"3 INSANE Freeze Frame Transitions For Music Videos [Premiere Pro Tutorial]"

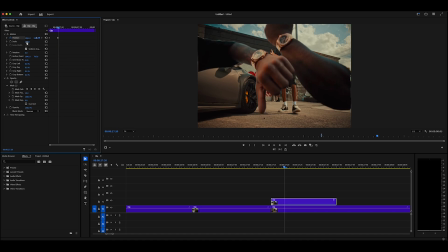(8:19)
I can see that the edge is kind of cutting out, so I'd say make the scale 101.5 like we did before. Drag it to make it fall out the screen, just like that. And then drag that keyframe to the end. Grab both keyframes, right click, ease in like we always do.
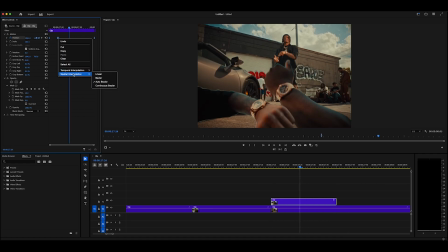(8:36)
And we're also going to right click and ease out as well. And what that's gonna do is it's going to ease in to that first keyframe there at the jump, which is what we want, and then ease out as it falls, which is also what we want. And then playing that back, we have a cool kind of freeze frame cutout effect like that.
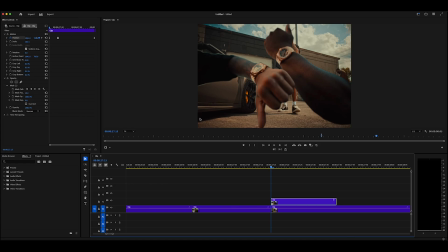(8:56)
Also like before, it looks good, but we gotta enhance it a bit more too. So we're gonna do the scale, make it like 5. Right click and ease that out actually, since it's falling. Drag it to the end, let's have a look at that. And that looks sick in my opinion. That looks really, really, really good. I think it can be enhanced even more.
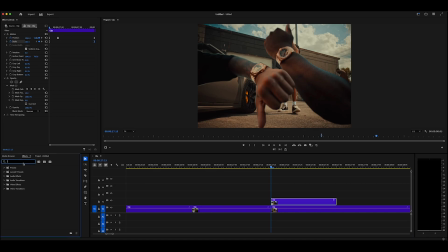(9:15)
So what I'm gonna do is go to our effects and add a Lumetri color. And I think it'll look cool if it turns black and white when it cuts out. So it's kind of like it's taking a flash. So go to your saturation, make that 0 for it to be black and white.
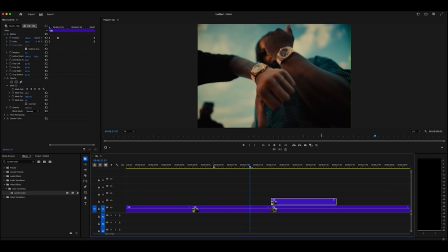(9:35)
And so when we play the clip, it turns black and white and kind of fades away.
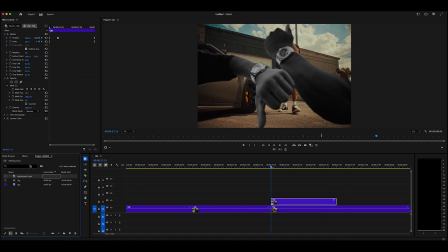(9:40)
Of course, since it looks like a photo effect, we're gonna add a flash I'm just going through them, seeing which ones look the best and which ones don't.
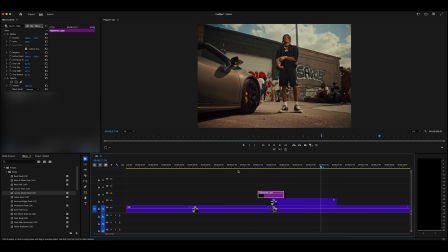(9:48)
That's a pretty big one, so I don't think it suits that one. I can do a camera flash.
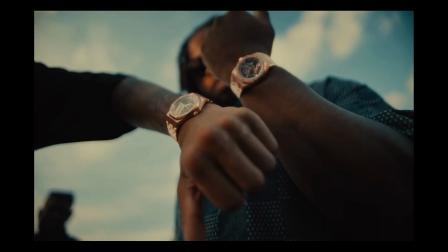(9:55)
That was not bad. And just like that, we have a sick freeze frame fallout for your edits.
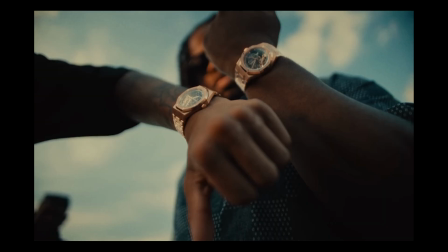(10:00)
I'd say the puzzle one is my favorite though, I'm not gonna lie. That's definitely a close second. And there you go, guys.
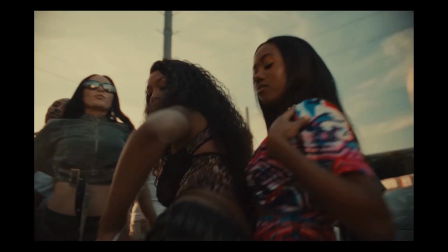(10:05)
Three sick, crazy freeze frame transitions for your edits in Adobe Premiere Pro.
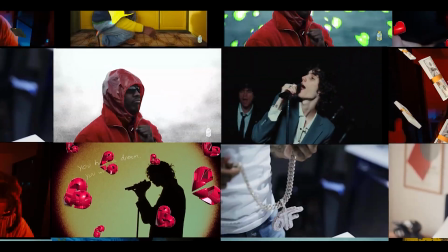(10:10)
And that's without using Photoshop as well. If you guys are interested in my flash pack or any other editing packs, I'm having a 50% off sale right now.
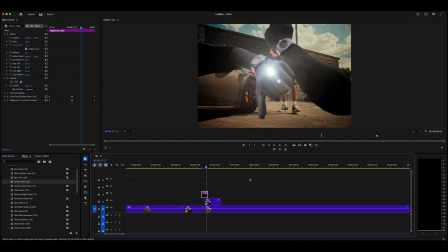(10:17)
Go check that out. It's only for a limited time, so be quick. And if you want more tutorials like these, subscribe and follow for more. I'm gonna be posting a bunch of these every single week. So stay tuned for more videos, and I'll see you in the next one. Peace.